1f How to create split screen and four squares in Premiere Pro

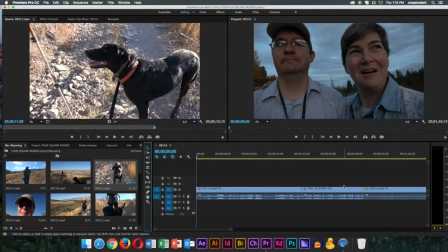Okay, now let's make a split screen, and we're going to use these four clips to create a four square. We're going to see all four clips at once. Okay, let me show you what we have here.
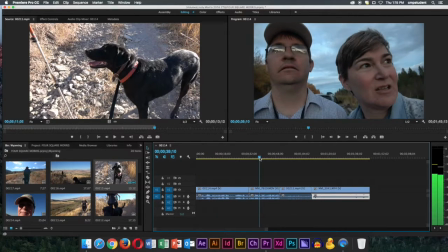Okay, so we have Todd and Judy, me, looking at Moose.
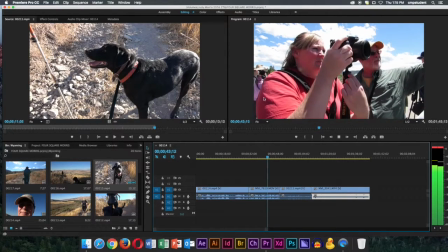There you have Missy and Terry Ownby setting their cameras up.
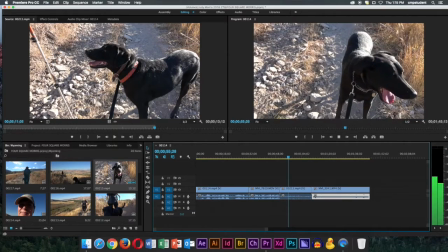Okay, you have our dog, Agape, on the trail.
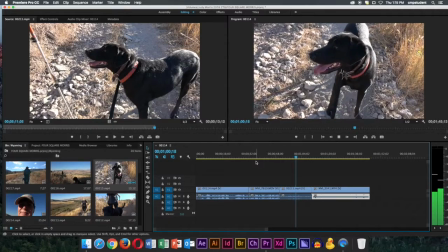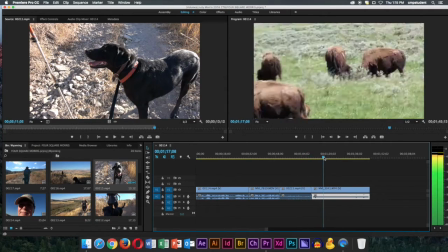Isn't she cute? Okay, and then we have some bison in Yellowstone.
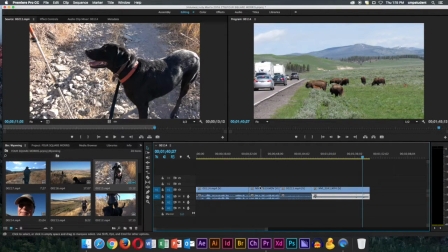Notice these clips are different lengths, so that's going to be a bit of a challenge. You can't hear the audio on the clips, but they all have audio.
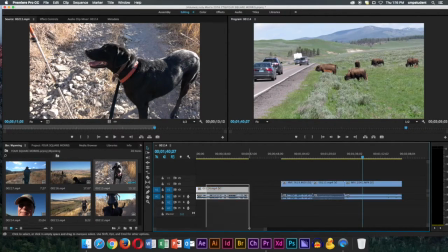Okay, so what we're going to do, we're going to move these over a little bit. Okay, you don't have to be butting right on the edge of the timeline.
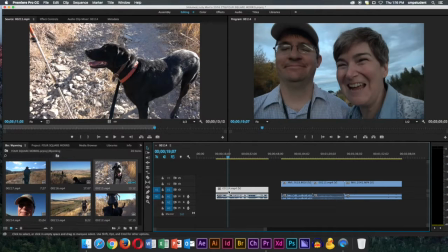I don't usually like to do that. So we have this clip here. This is going to be on V1 and A1.
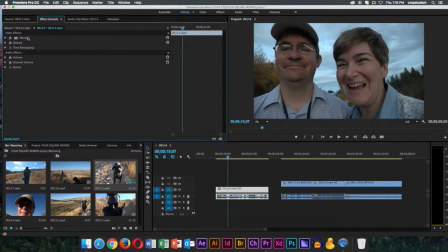Okay, I like this portion of the clip. I'm going to go into Effect Controls up here, which is nested in with the source monitor. I'm going to twirl down motion, and I'm going to change the size of this. I'm going to scale it down to 25.
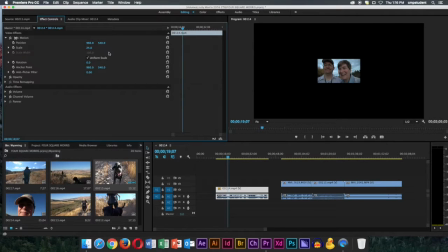Now, that looks awfully small. Let's try 50%. Okay, so just half of the original size. I like that better. Okay, we can definitely get four of those on the same screen.
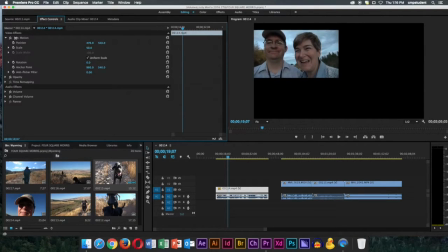Let's move these parameters here, the position parameters. The left one is horizontal, the right one is vertical. Okay, you can just click and drag, it becomes two arrows there, and you can get those lined up there along the top edge. You want to be as precise as you can. You can even use the numerical values to be more precise.
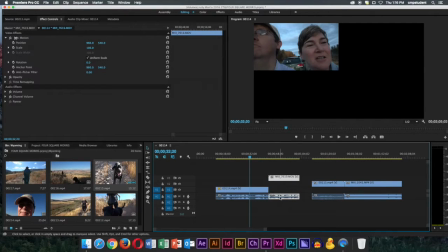Now I'm going to bring the next clip over. I'm going to have to drag it. I might have to unlink it over here through the link selection button so I can drag the audio down because I want to keep the audio.
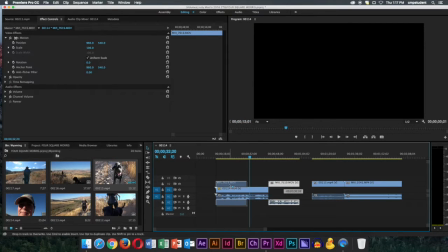I'm going to click that select button there, the link selection button.
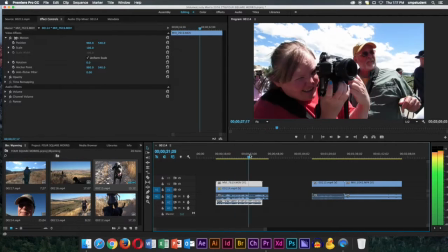Okay, this clip is too short, so I'm going to lengthen it. Okay, it's still kind of short.
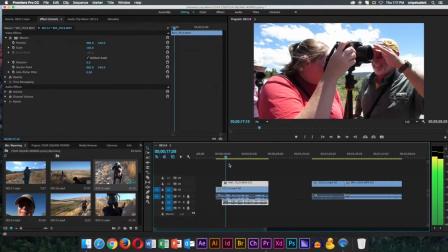I want them all to be about the same length, so I could slow this down a little bit.
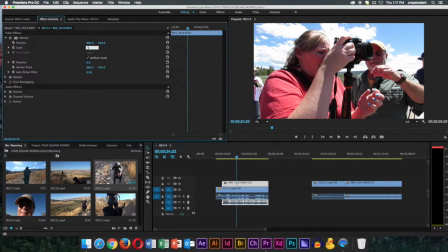Okay, let me go ahead though, and I'm going to also make that 50.
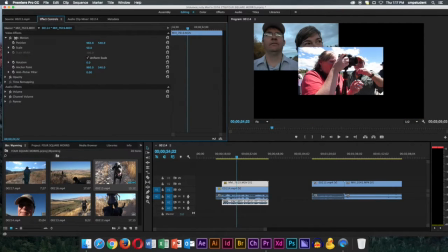And now remember, you're looking down the stack, so we're seeing the other clip now because there one is on top of the other one.
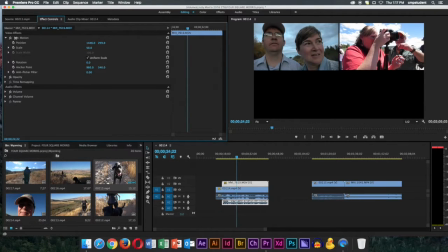I'm going to use the position parameters to bring it up next to the other clip. Okay, you can be real precise.
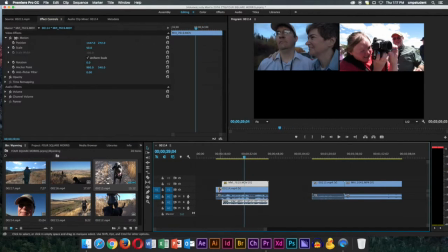You can even enter it in numerically if you click on it, and it will let you enter it in on the X and Y axis there.
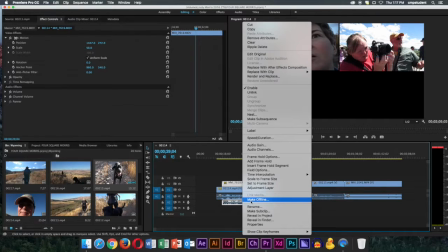Okay, so I see that clip is a little bit short. I'm going to go in here to speed duration.
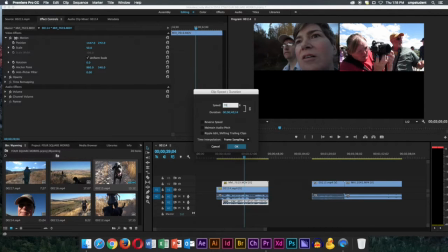I right mouse clicked that clip. I'm going to first try, I don't know, 70, 77, something like that. It's a little long. Come back into here. I'm going to try again, 77 this time.
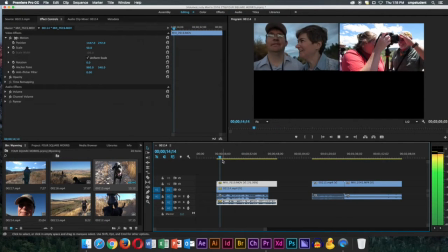Okay, that's about right. I like that. And 77, you don't want to go any less than that if you don't want to look slow motion. It kind of does look slow mode, but that's all right. Not too bad. Okay, so you see the two clips are side by side now and playing.
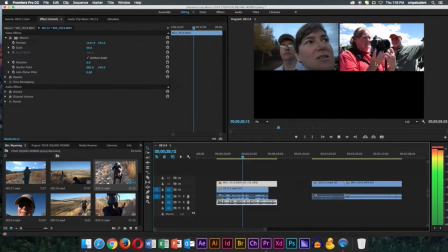Do they work together? They work pretty well because the one on the left were in close-up, the one on the right is more of a medium shot, and so it's nice and tight.
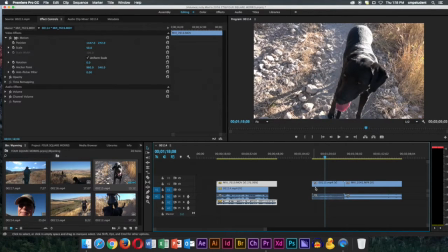We can see what's going on in the clip. So you need to choose clips that they're pretty. You're pretty tight on your subject. Here we have the dog clip. Let's bring her over.
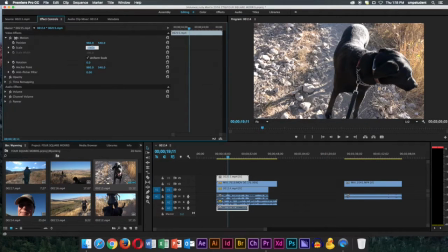Right now she's full size, but we can make this smaller by going into the parameters here, making it 50, the scale.
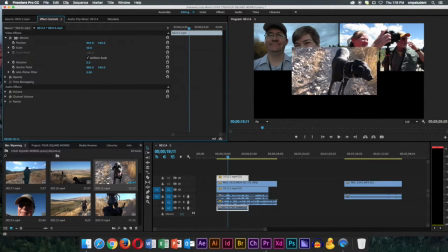Okay, remember I twirled down motion to get these things, to get these options.
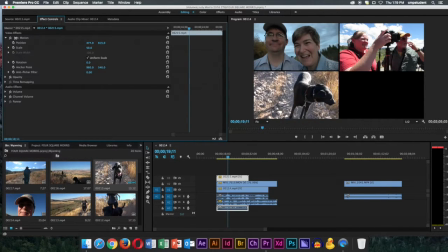And I'm using the parameters under position to bring her down to the left corner, the left lower corner. Okay, this is way too short of a clip, so I am going to go into speed.
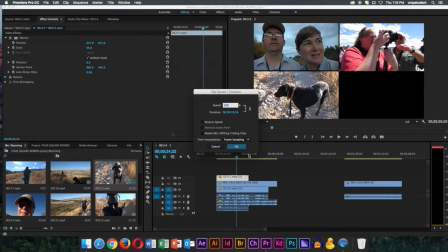And I'm going to make this a lot shorter. Now she's staying pretty still, so I think it's okay if we bring this way down.